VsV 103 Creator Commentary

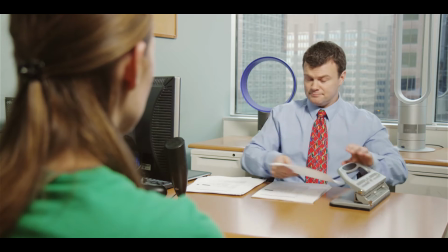(3:41)
we also had a couple different uh two i think two different blue shirts for this because um one of them had to have the borg
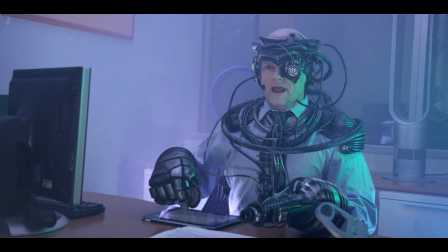(3:50)
stuff all like glued to it oh yeah and then one of them was uh you know the regular one yeah um one of the other things that i
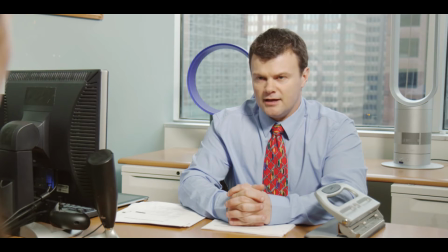(3:59)
really like is the fact that in the reverse shot you can actually see kaya green on the photocopier back there you can barely see her there and
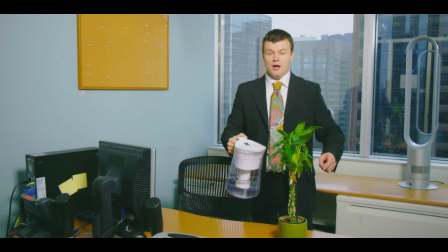(4:06)
she's she's uh one of the writers on the show as well yeah and she did a production assisting for us while we were shooting too and
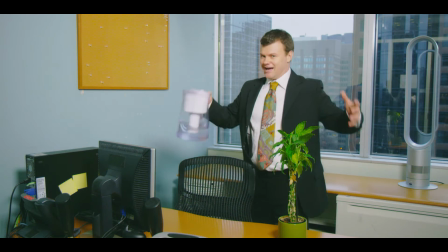(4:13)
uh coming up here uh is um is the fun uh i don't know what you call this like our office work video yeah
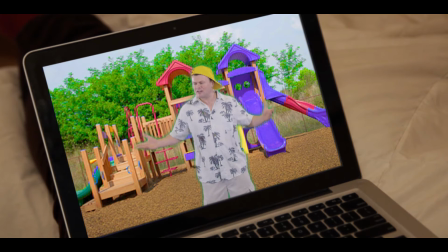(4:21)
it's a training video training if you've ever seen training videos and you know how insipid they can occasionally be so that's sort of what i was going for in this
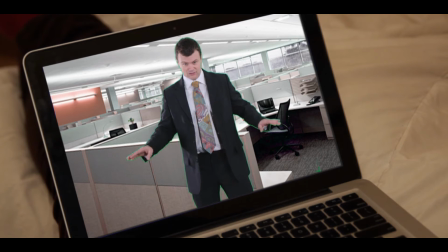(4:30)
segment and i i love uh because my instinct is to actually shoot the green skin And we did actually shoot the green screen fairly well.
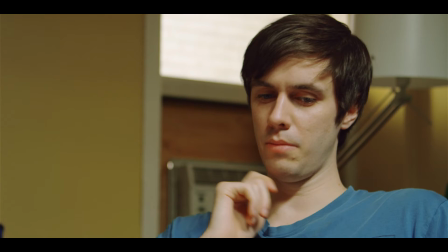(4:37)
So it was actually a real challenge to go degrade the footage enough so that the green didn't key properly.
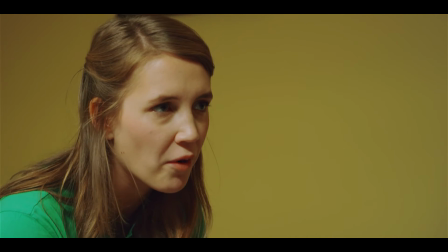(4:43)
Yeah, it's intentionally bad, guys. Well, yeah, it was really funny talking to the guys on set, and they're like, oh, you can just drop a mask in there or something like that to make it look shitty.
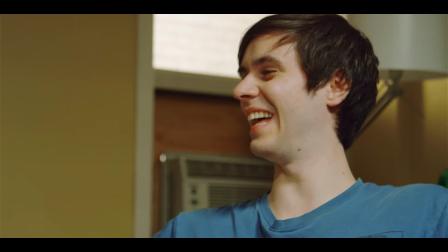(4:52)
And I was like, why don't we just light it shitty? And all my Grip Electric team were like, oh, no, we don't do shitty.
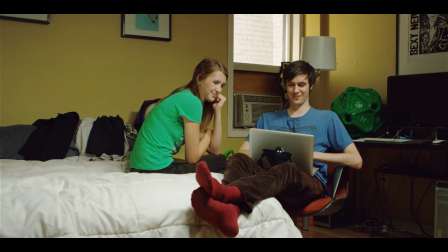(4:59)
I was like, okay, fair enough. Good. Thanks, guys. I appreciate you putting all your effort in this. There's the Iron Giant on the back of that thing.
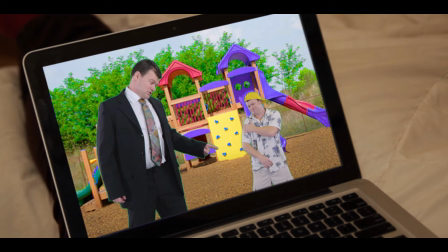(5:05)
Yeah, that's my laptop, which now has an Iron Giant sticker on the back, which I am very happy with, but you can see that I sort of put it on wrong,
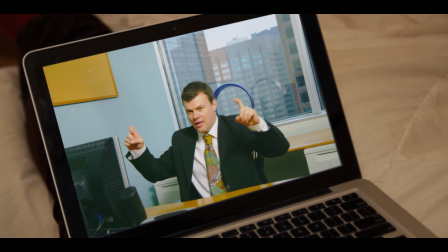(5:15)
and the giant isn't fully covering the laptop. He's got four eyes instead of two. It's hard to get those things on.
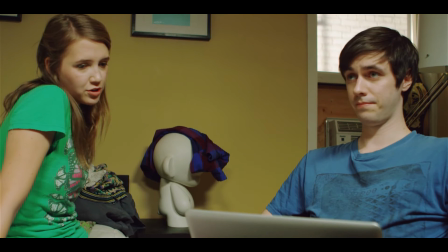(5:20)
He's bespeckled. And once it's on, it is on, man. You can't peel that thing off.
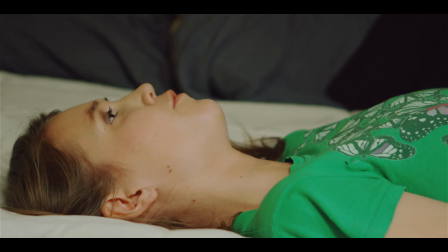(5:26)
No. Why'd you want to?
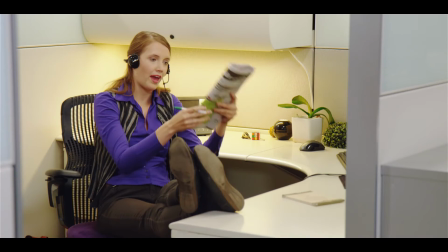(5:28)
One of the other things that I love in this is you've never actually seen that corner of the bedroom set which is interesting um
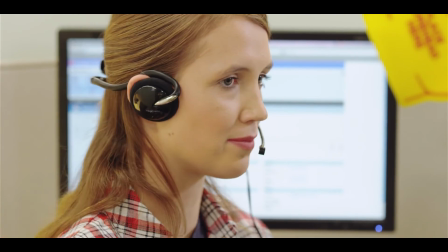(5:37)
and uh like the room itself the geometry of the room had
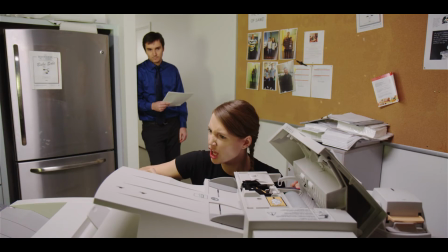(5:42)
never been defined outside of that one camera angle in the uh in the closet there were people
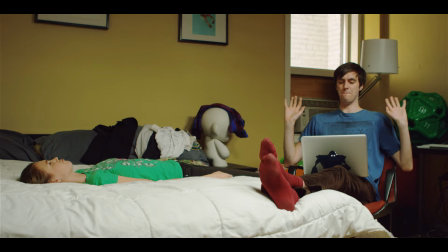(5:47)
who saw it by the way there he is yeah anyway go on there were people who watched the vlogs and assumed that we were some hollywood
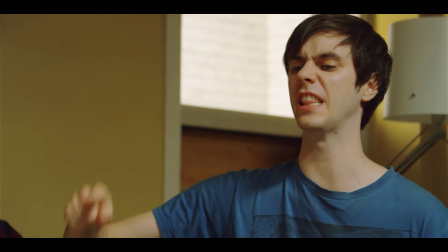(5:56)
studio shooting this and they were like this is all a set it's like well yeah it is a set but it's real yeah it's genuinely my bedroom
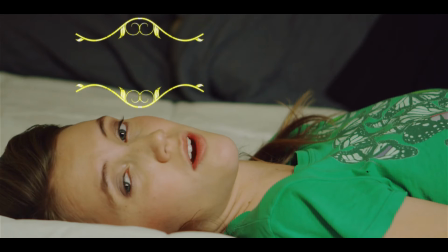(6:04)
and we light it with two 200 watt bulbs and one 250 watt bulb in a chinese paper lantern
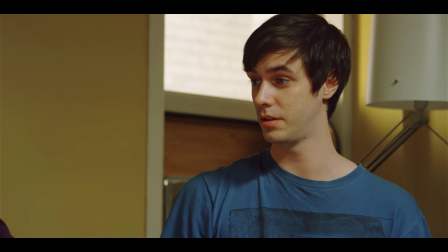(6:10)
so there you go there you go and
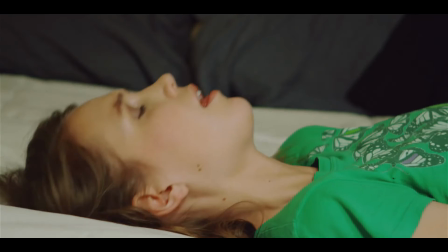(6:15)
i love that the worst of the hitler's line is very funny yes i think adam adam
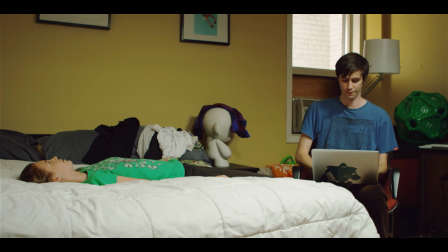(6:20)
improvised that because i don't remember writing that he also Supervised
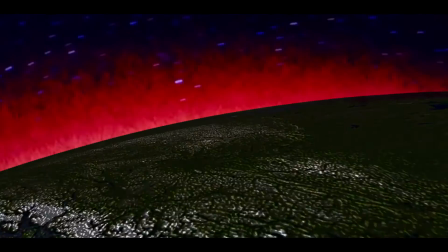(6:26)
Valerie LaPredictable, which is, I love that too. Where did we get this footage?
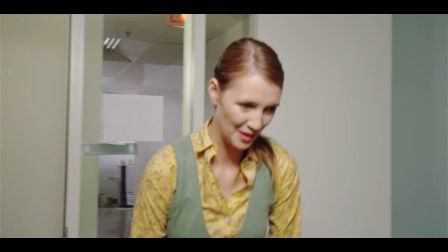(6:32)
That's the Genesis wave from Star Trek, and Davin went in and recreated most of it so that we could kind of get a sense of that global spread.
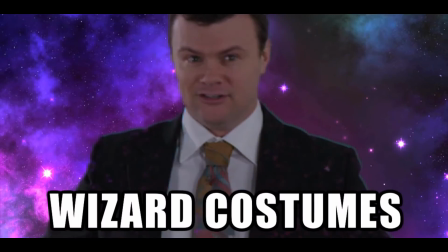(6:41)
But this video is Andrew Huang, Songs to Wear Pants 2, on YouTube.
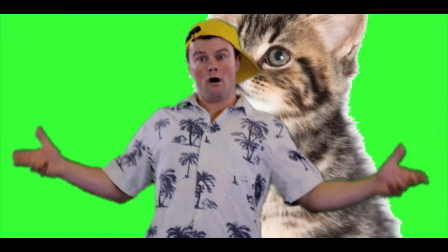(6:46)
He did this meme recut for us, and he did such a good job of it.
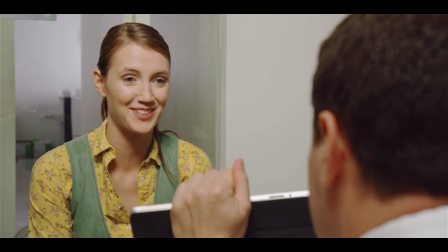(6:52)
Randy's Rules, you can find it on the YouTube page. It's very funny. And you can watch the full uncut video, too.
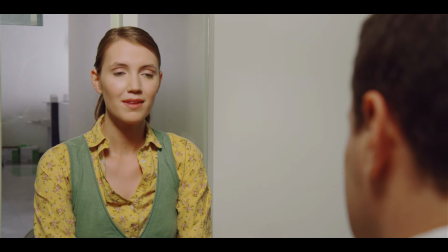(7:01)
You can see the parody version and the full uncut real version.
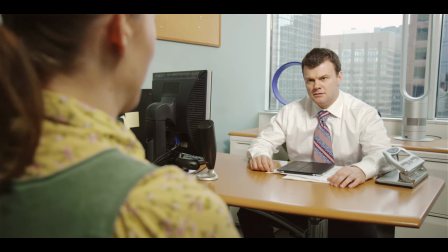(7:06)
Yeah, the uncut version is on Guy's channel,
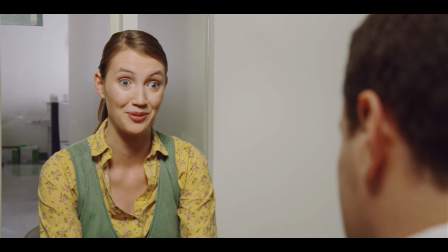(7:09)
and then the Randy's Rules cat video is on the Versus Valerie channel, I think.
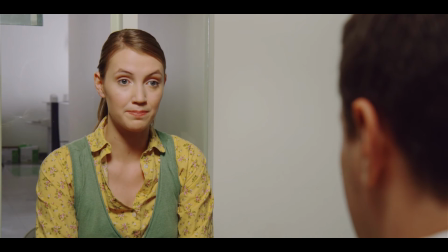(7:17)
Or Sex and Aircall, I'm not sure which. Yeah. Watch all three of those channels.
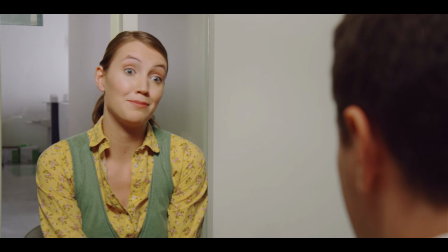(7:21)
Watch everything that is on there.
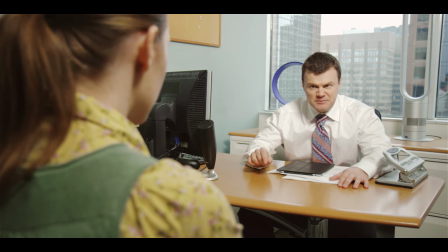(7:26)
Go onto YouTube, start with the letter A, work your way down to the letter Z or Z if you're American.
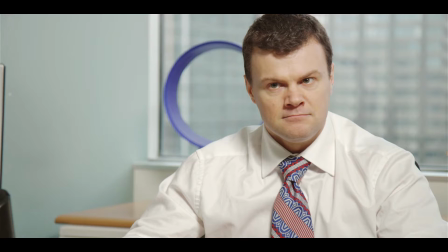(7:31)
I like that we went into the executive's offices here in this office environment and stole all their Dyson fans because we thought they looked really cool.
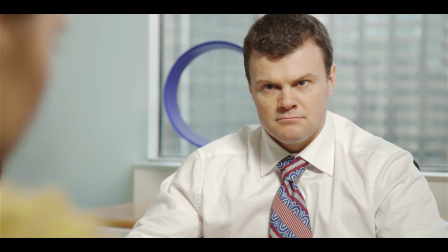(7:39)
So for some reason Randy has two of the most powerful, bladeless fans blowing air into his head.
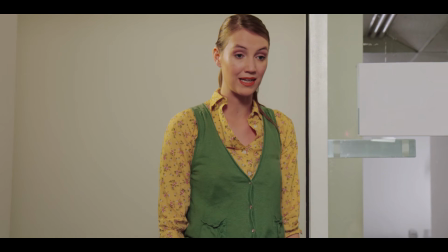(7:44)
Is that what that thing is? I thought it was a statue! fan until this show, until we shot there.
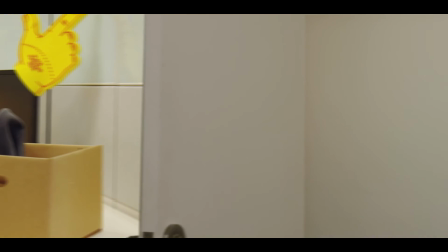(7:50)
I'm like, what are those things? Yeah, very funny. Oh, I thought that they were like weird, like modern art pieces.
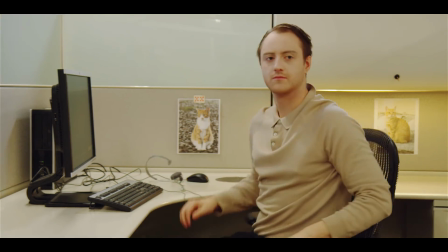(7:57)
Well, they're sort of meant to look that way and be really cool, but they're also like, how do they channel?
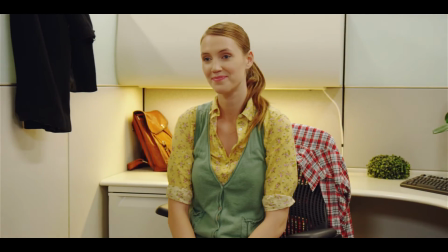(8:01)
Do they channel air just through like, there's a turbine in the bottom and then they just have openings along those edges.
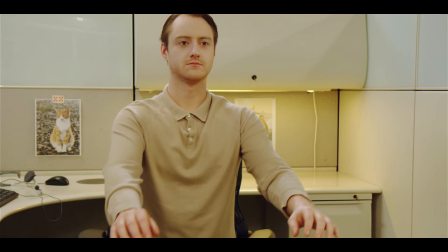(8:07)
Yeah, they're not too exciting when you get down to the brass tacks of it, but they're really designed neatly. Right.
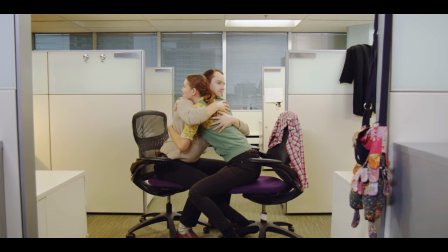(8:12)
This hug is really funny. Yeah, this moment is very funny.
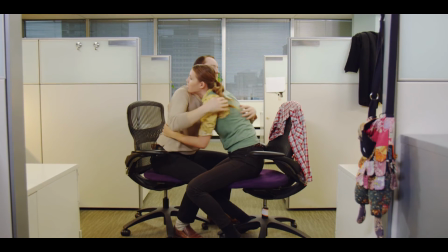(8:15)
i just love that blank stare on alex's face he tried so hard not to blink in any of the shots like unless he had to uh to show like some type
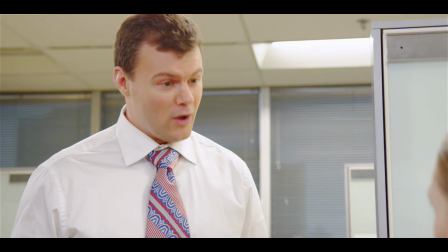(8:23)
of moment recognition yeah yeah and i love that ready calls it the blower just got out the blower with hq it's such
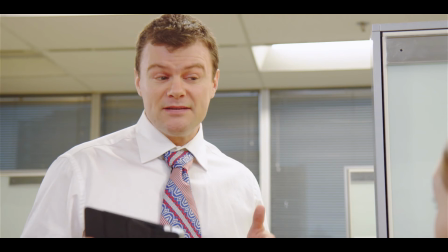(8:32)
a ridiculous middle management bullshit line i think i think the word i used in the script was horn i just got the horn
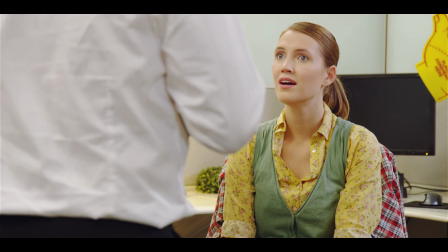(8:40)
oh so blower was actually or i think was something he added i love it that's great it's very funny oh yeah and i love val's cubicle giant foam hand on
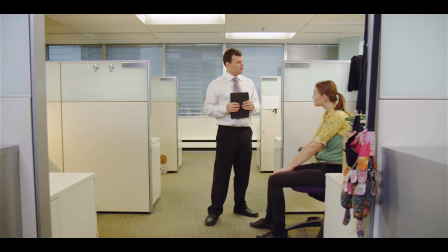(8:49)
her computer screen and fake plants everywhere little rubik's cube and i also realized too that like we didn't really do
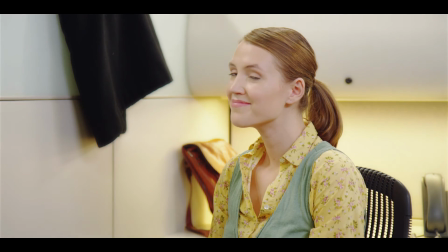(8:57)
the math of her elite like the exit of the scene so we had all this stuff all over her desk and then we have this awkward moment if you watch the actual real-time
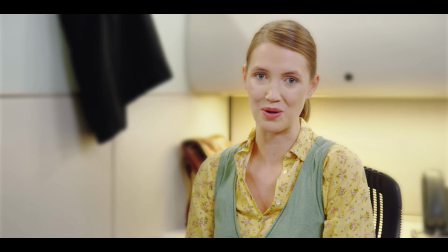(9:05)
cut it's like 25 seconds of her packing just collecting stuff picking it up yeah leaving but through the magic of editing we resolved that.
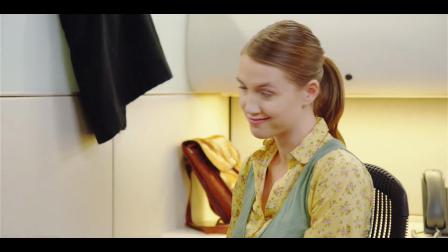(9:16)
Yeah, that was another example of Mike being like, we need to make her her cubicle girly.
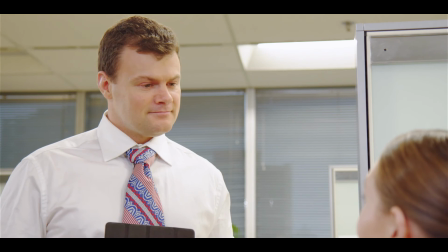(9:23)
Steph, bring some of your stuff. So you brought your giant foam hand and fake plants.
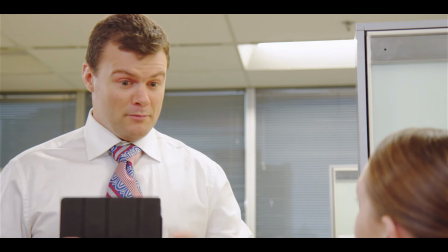(9:29)
Those foam hands we found in the office. Remember? They were all over the office.
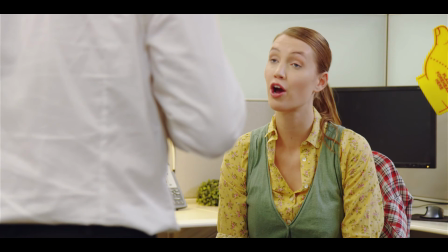(9:34)
It must have been just the one that we were shooting in. We had to actually replace all of the light bulbs too on this floor.
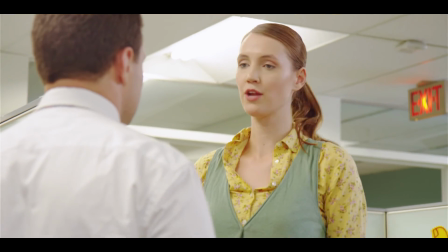(9:40)
So they were all actually
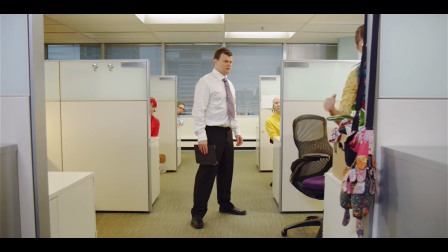(9:43)
consistent and daylight color temperature and you can actually see in certain shots like uh right now it's daylight outside uh but it was and now
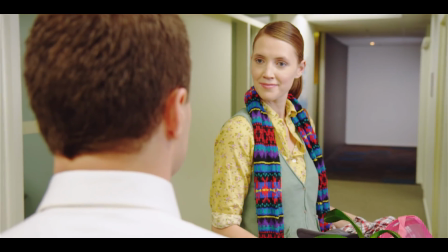(9:50)
it's not so you know i thought
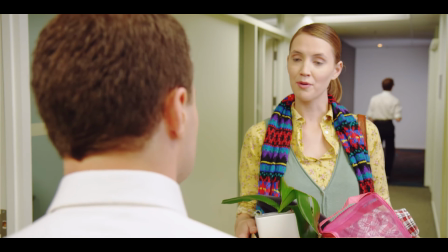(9:55)
it was just because the the shades are different at the higher vault at the higher altitude
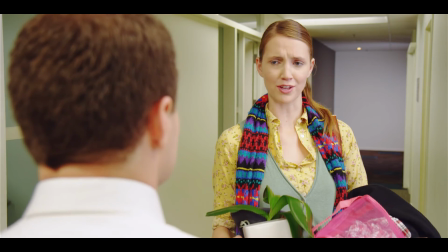(10:00)
that with the camera just assume that's for sure it definitely not that it's now nighttime no it's shadier because of the blinds it took a really long time
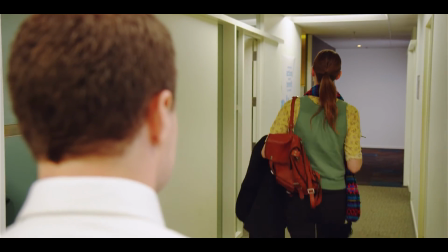(10:09)
for her to pack up her desk that was 25 seconds of nightfall that you just witnessed there's aaron on the left another cool thing about
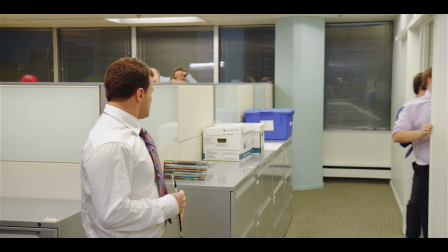(10:17)
the costumes here the assignment it was simon's idea to have everyone in shades of blue uh blue red or yellow yeah like on star trek
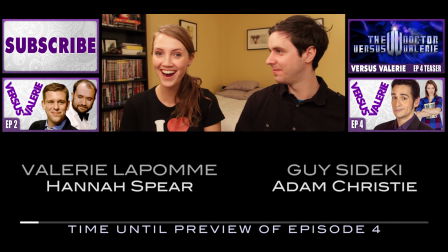(10:25)
yes guy there it is that
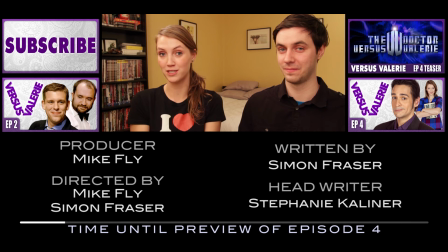(10:30)
was fun i love shooting these little bits too at the end of the episodes because um at that point uh the cast
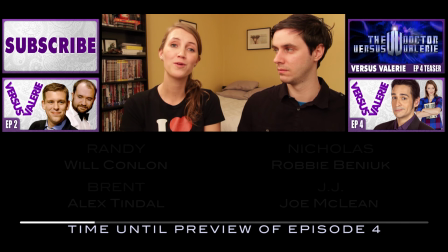(10:35)
was seeing the episode basically for the first time and then they would actually like you know it's that moment of like oh wow this is awesome we finally get to see the full cut version of the episode and then we would record these things um so generally we would do like two or
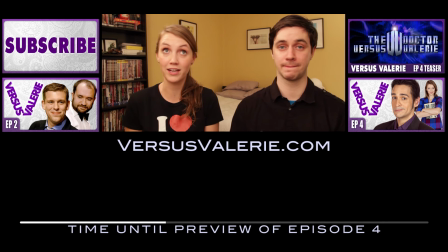(10:48)
three of them at a time uh but like we would show them three episodes and then we'd shoot the uh i don't even call these end credits tailors the tailors sure tailors tails tails the tails tops and tails these are tails and uh it was really fun so like a lot of the
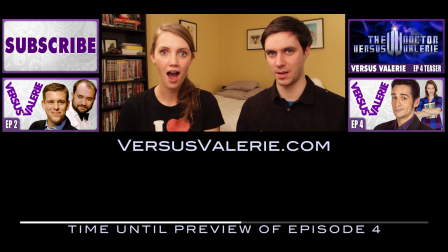(11:03)
time it was there genuine like that was amazing and you can actually see how exciting it was on their faces, which I kind of like. Yeah, it's such a big difference when you see it with the full music and all the effects. Oh, and the color correction too. Like all of that. Yeah.
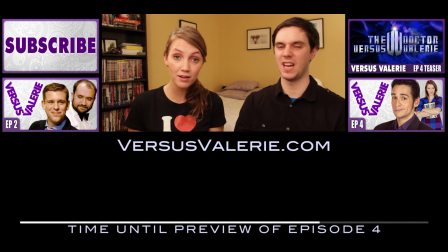(11:16)
Those three pieces, from the rough cut that we pass around and we lock our picture on, the difference to the end of the finished product is very dramatic. Thanks, Brad. Well, Brad for sure. Every second episode we should be thanking Brad. And George Flores is our sound designer.